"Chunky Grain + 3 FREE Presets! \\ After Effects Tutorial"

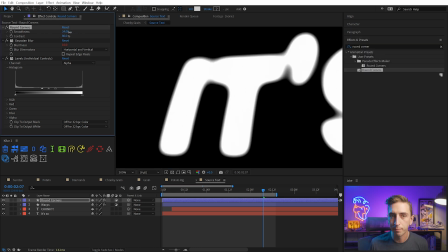[12:21]
We have a smoothness slider and we have a contrast slider. Now, the way this is working is by applying a blur and then sharpening up the alpha channel again, this time using the levels individual controls effect. And as I increase or decrease this, you'll see that it's just bringing in the input black and the input white as I increase that slider.
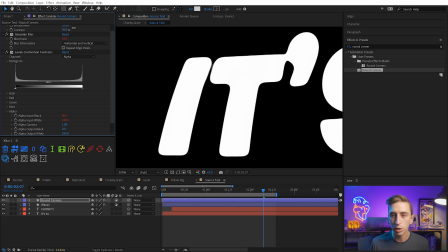[12:40]
So it's bringing them in towards the middle. So just bring that up until it crisps things up. Not so much that you're getting this threshold look, but enough to just clear up any of these semi-transparent pixels.
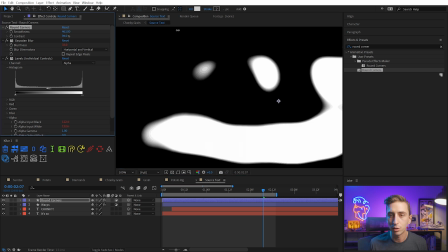[12:51]
There are limitations to this. Obviously, you can't push this super far or else everything is going to blob into each other.
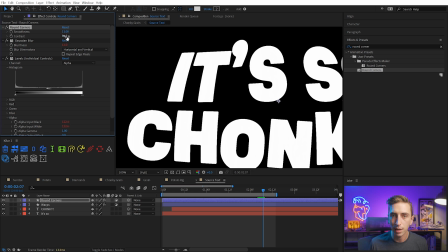[12:57]
But if I just want to round off the corners of those text layers, I can do that very easily using those controls.
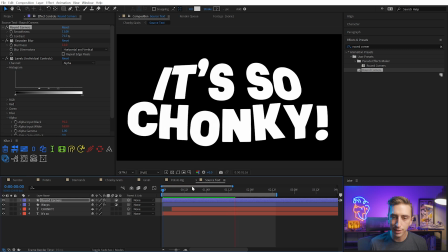[13:04]
And combining those with the warps and the text animators, it creates something that looks really cool.
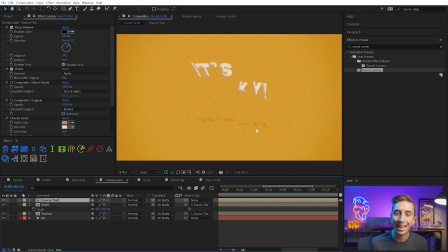[13:09]
Again, bring this out into another comp, add in some grain. I added in a shadow using the CC slant effect. It just allows me to slant it in one way or the other, as well as increase or decrease the height and then reposition it wherever I want it.
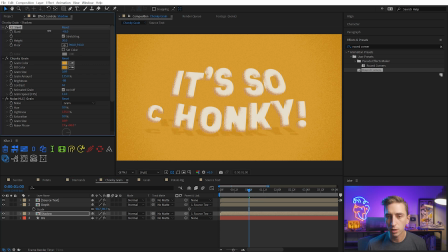[13:23]
So I just placed it further down on the ground. Maybe I want to slant this over to the left side since the shading is on the left side of the text, the light would be coming from the right. So it's casting a shadow in that direction a little bit more. And then I added a second layer just to act as depth. So if I turn off the top layer, you'll you'll see that it's just a solid basically with some grain in there.
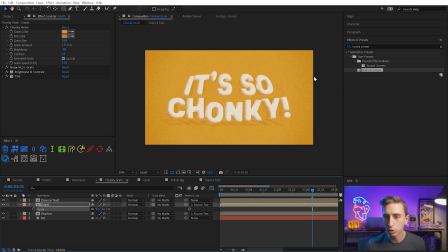[13:42]
And then I could scale that down maybe a little bit more just so we can see it around the edges of that text.
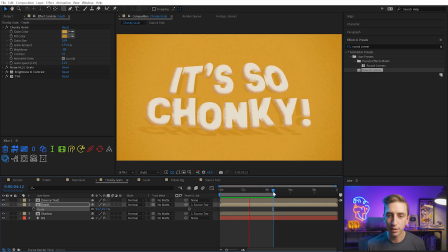[13:48]
I could play this back and it just creates a very fun, bubbly, gritty, grainy text animation.
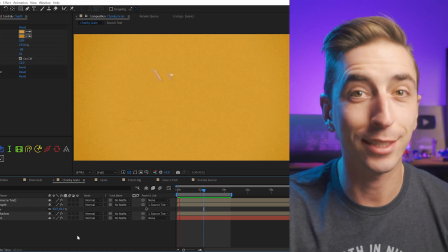[13:52]
Now, if you like this video, I want to just take a second and ask that you actually do click that like button.
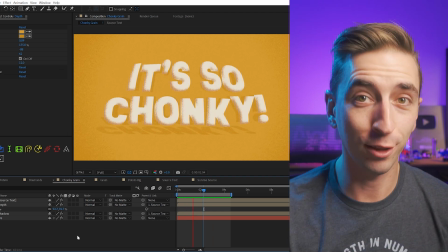[13:56]
That helps me a lot to getting these videos out in front of people so that they can learn all of these cool techniques and I can share these presets for free.
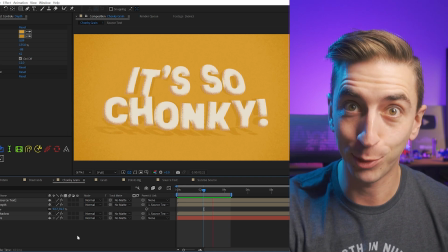[14:04]
So please give it a like. And if you're not subscribed, hit that subscribe button because that again really helps me.
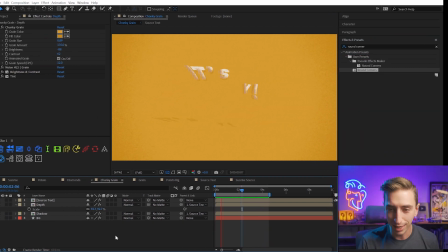[14:09]
And then you'll know when I post new videos. So just go ahead and do those two things for me. And let's take a look at the next example. This next one is a little bit more complicated.
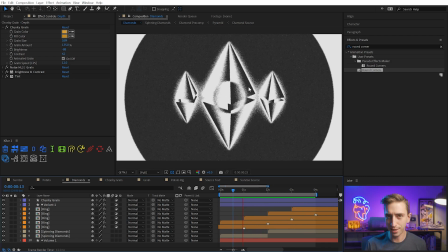[14:17]
I definitely made this the hard way by trying to recreate 3D geometry inside of After Effects, but it ended up looking the way that I wanted it to.
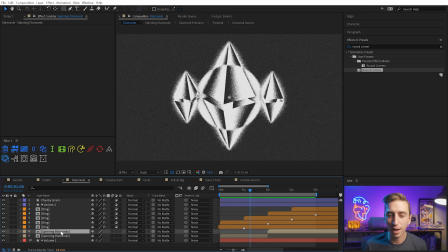[14:26]
So whatever, it ended up working. So I'll just walk you through how I made it really quickly.
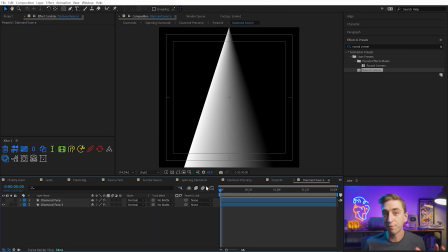[14:30]
This is kind of a ridiculous process, but I needed a face that I could turn into this kind of diamond shape, the pyramid that I then duplicated and rotated around. So the way that I made this was by not using Colorama,
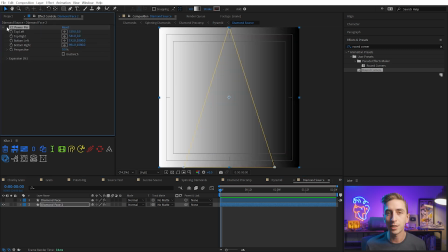[14:43]
that doesn't even need to be in there. CC PowerPin, I just took a linear gradient going from left to right, white to black,
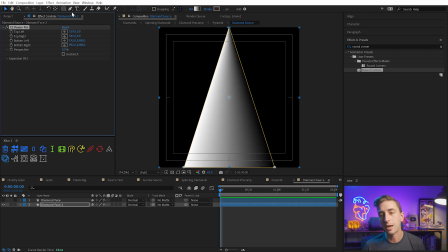[14:49]
and then I used CC PowerPin to pinch in the top to the middle and make this shape.
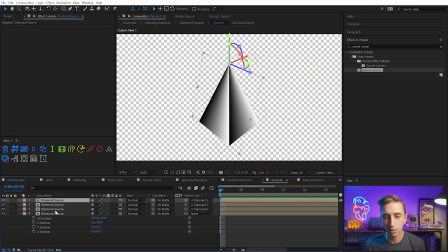[14:54]
We'll take a step back and go into this next comp, and I just duplicated that layer four times, made them all 3D,
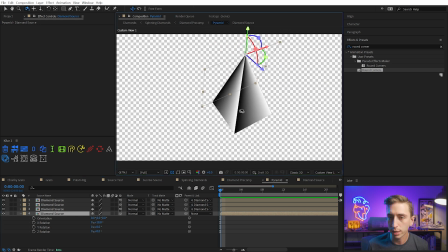[14:59]
and I turned it into this 3D pyramid that I had to place by hand.
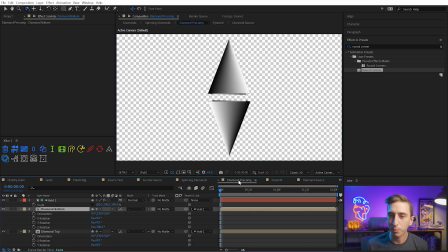[15:04]
It was not really that much fun, but I got it working. And then I went back another step, I duplicated it, I rotated it around using collapse transformations. I was able to preserve all the 3D, and that gives me all that cool depth. From there, I went to another pre-comp and I started rotating them around.
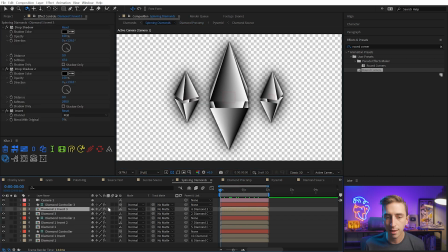[15:21]
I duplicated them, offset them.
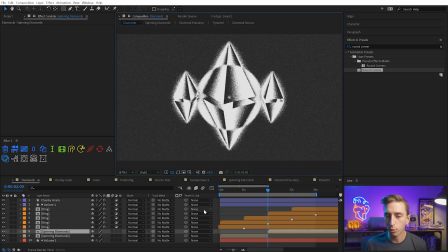[15:24]
I added a drop shadow for the background, pre-composed that one more time, and then added all of my effects into this comp.
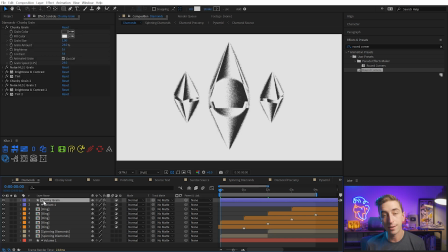[15:31]
So chunky grain is actually being applied on an adjustment layer, which is one technique that I really like.
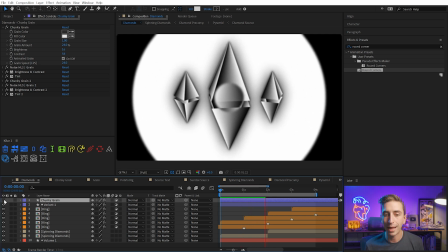[15:37]
Being able to just create everything in this black and white format and then apply the grain and the coloring on top of all of that,
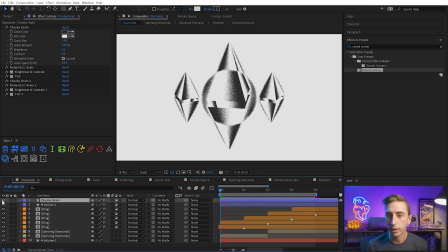[15:44]
it works really well and it creates a very cool looking effect.
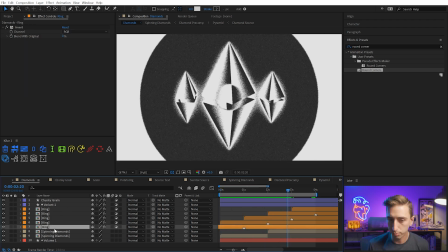[15:48]
And the way I did these kind of inverting rings was really just by making a ring that animates up.
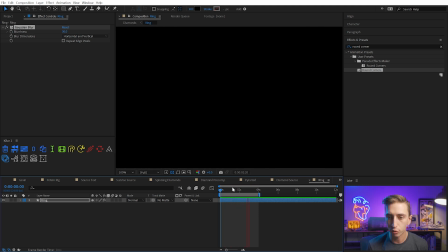[15:54]
I blurred it out a little bit, but it goes from nothing into filling the entire comp.
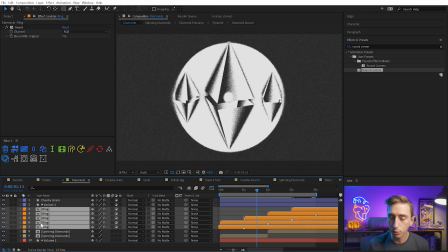[15:59]
Duplicated that comp a few times, offset all of those comps and set them as adjustment layers with the invert effect applied. So when one was revealed, it inverted the image and the next one inverted it back to normal and it just loops.
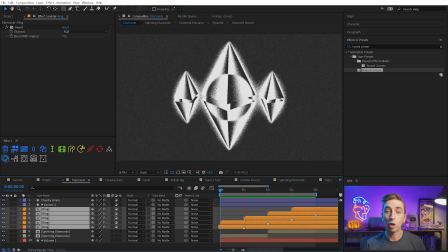[16:11]
Those drop shadows gave a really cool looking glowy grain, and I'm really happy with the way that that turned out.
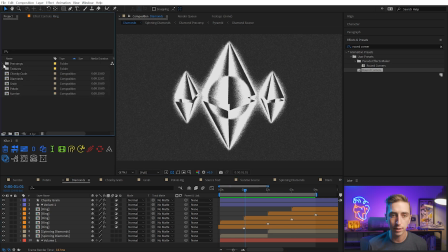[16:16]
Now, I also had the thought that it could be cool to add some paper texture, so I brought in some paper textures that are included with Texture Looper, which is my own tool.